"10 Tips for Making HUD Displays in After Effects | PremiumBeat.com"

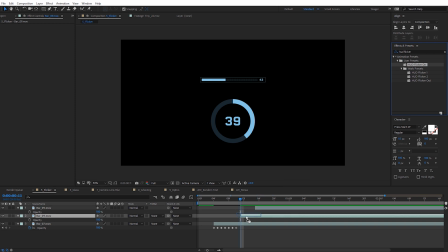[8:18]
Maybe the same thing with this one. I'll just drag and drop that preset onto each of these. And now if I just go ahead and scroll through here, we're gonna see we're now getting that same kind of flickering occurring on the other layers.
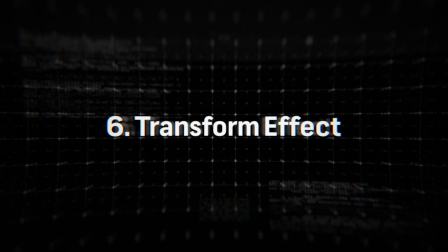[8:30]
For tip number six, use the transform effect to create some glass displacement.
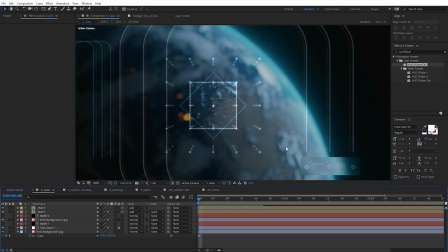[8:35]
All right, so in this HUD styling here, you may notice I've got kind of this little glass layer here.
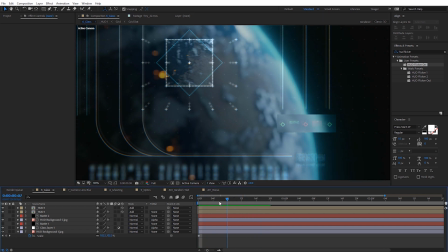[8:40]
If I go ahead and scroll through, you can kind of see how it's displaced and it's a little bit blurrier. I'm gonna show you guys how you can create this really quickly using the transform effect.
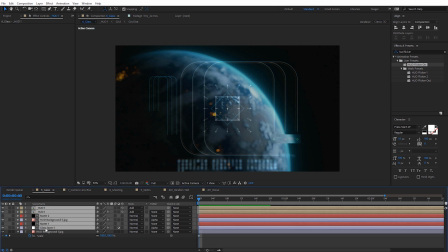[8:48]
So I just wanna demonstrate that. I'm gonna delete all these other layers here just so we're working with the background.
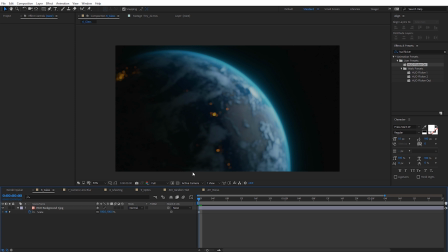[8:54]
And the first thing we need to create is actually a matte layer. So whatever shape you want the glass layer to be.
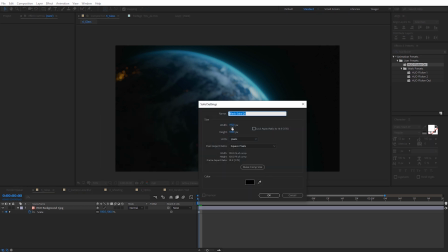[8:58]
So I'm just gonna right click here and do a new solid. and I'm just gonna make this 300 by 400. And again, you can make it any size you want to. Go ahead and click OK. And that's gonna be our matte layer here. Next, we need to create an adjustment layer. So I'm gonna go to New Adjustment Layer. And we wanna move this below our solid.
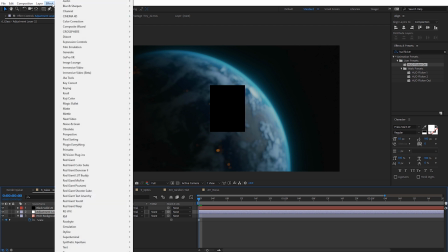[9:18]
And on that adjustment layer, just come up here to Effect. We're gonna apply the Transform effect. So under Distort, gonna select Transform.
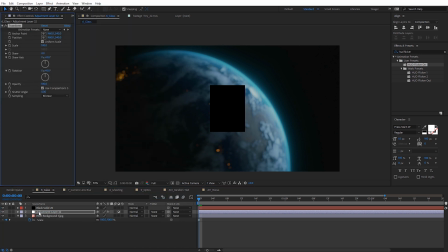[9:26]
And before we adjust any of these settings, with the adjustment layer selected, we could just come over here to track matte. We're gonna set this to be alpha matte for that solid. And now it should make that solid disappear and nothing's really changed.
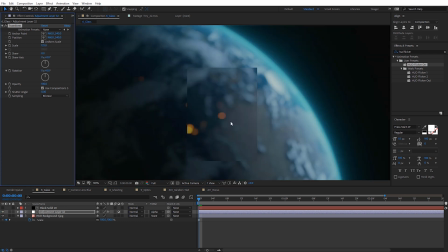[9:38]
Now if we come over here to the transform settings under scale, let's go ahead and increase this. Now you can see we're starting to get some of that displacement here where that matte layer was. So you can adjust this. Then I also like to apply another bit of blur to this. So let's come over to effect and blur.
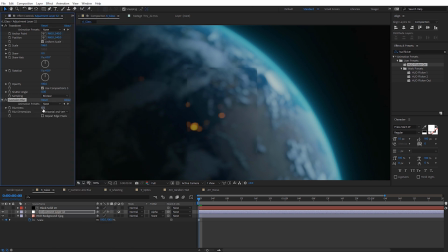[9:53]
Let's do a quick Gaussian blur. Just kind of give it more of a glaze, kind of glassy look.
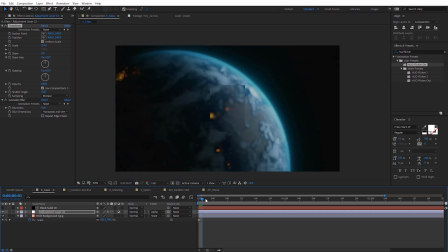[10:01]
And you can see that's how we create that displacement. So if I go ahead and scroll through here, you can see how it's kind of displacing that. And if we want to reposition our matte, we can just move it around to a different place on the screen. And it works with any other shape we want. And you can even use this technique with some other HUD elements as the actual matte layer to create some really cool looks.
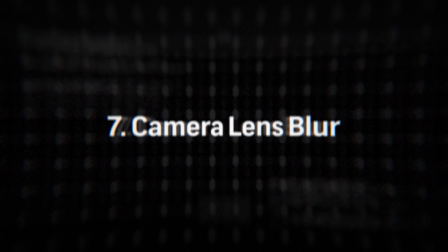[10:18]
Next, use camera lens blur to create some depth and dimension.
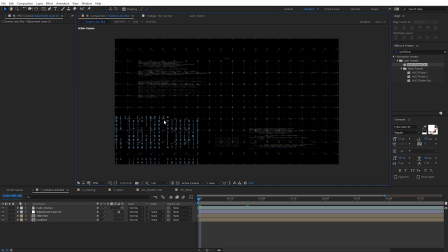[10:22]
Now, if you have any HUD layers on screen, maybe aren't the central focus, so you can see this code layer I've got here, it looks like it's kind of close to the camera. Maybe it's not necessarily important for the viewers to see, but I just kind of want to add a little more dimension to it. What we can do is with that layer selected, just come up here to Effect.
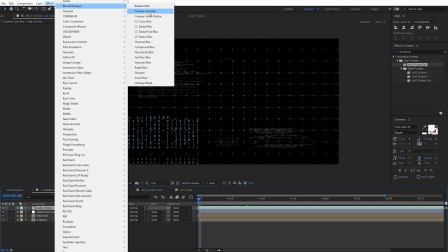[10:37]
We're going to come over to Blur, and we're going to use the Camera Lens Blur.
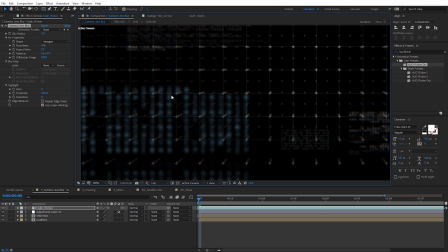[10:41]
Now this does render quite a bit slower, so be mindful of that, but you can see it's going to give us a little bit nicer bokeh look than a Gaussian Blur or the other blurs might. And so I come over to the Blur Radius, I can increase this a little bit, and you will see that our layer starts to disappear, but we can fix this really easily.
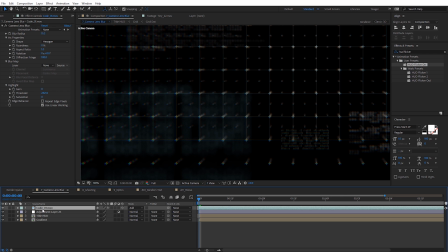[10:57]
So for mode, I'm gonna change this to be add, and then we can select our code layer here, and I'm gonna hit Control D or Command D on a Mac, and I'm gonna duplicate that a few times,
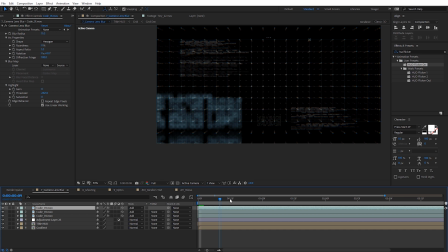[11:06]
so it's kind of layering upon itself, but then I can go ahead and scroll through here, and you can see that's just gonna kind of give us that slight out of focus look on whatever element that is,
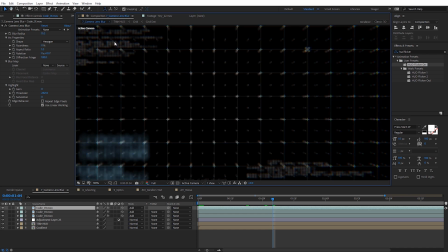[11:13]
and actually apply that to these other smaller code layers in the further background as well,
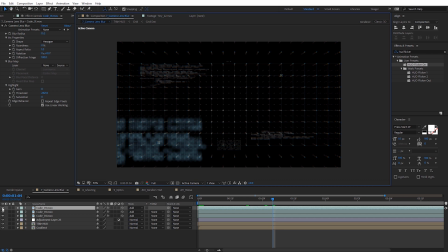[11:19]
but you actually don't have to limit it just to layers like this, so I'm gonna turn those off. We can actually apply it to just different sections of our screen.
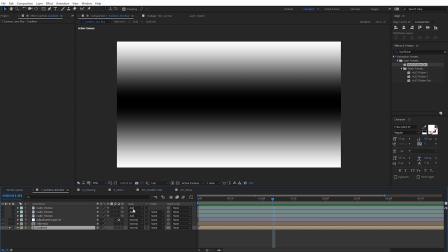[11:26]
So what I've got here at the very bottom, let me just solo this. This is just a gradient ramp layer I've got here with a black area and the two white areas. And I want to tell the camera lens blur effect, I just want to have this black area be the main focus area.
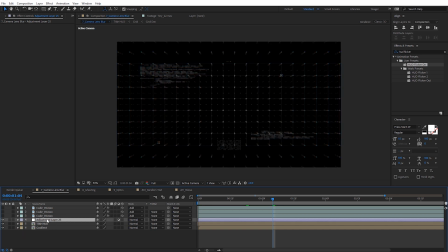[11:39]
So let me go ahead and un-solo that gradient layer. And I have an adjustment layer here I'm gonna apply the camera lens blur effect to. Let me just go to camera lens blur. Let's bump this up quite a bit to something like 20. Then under the blur map here for the layer,
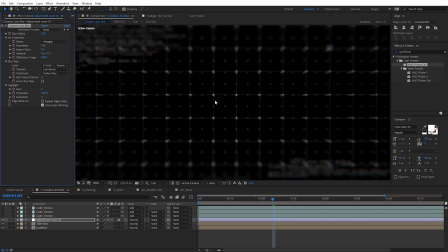[11:54]
I'm going to select my gradient layer and you can see how we now have the center part in focus and it starts to fall out of focus on the top and the bottom. Again, just another quick way to add some nice looking dimension. Next, duplicate layers to create kind of a ghosting mirroring look. Now this is super simple but it adds so much to the look of the interface adding a slight reflection.
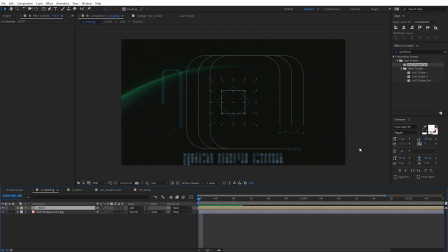[12:15]
You'll probably do this near the very end of your HUD composite and you can see I've pre-composed all of my HUD elements here.
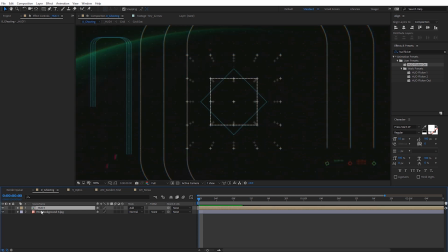[12:21]
I'm just gonna toggle those on and off. And what I'm gonna do here now is I'm actually going to make this be a 3D layer.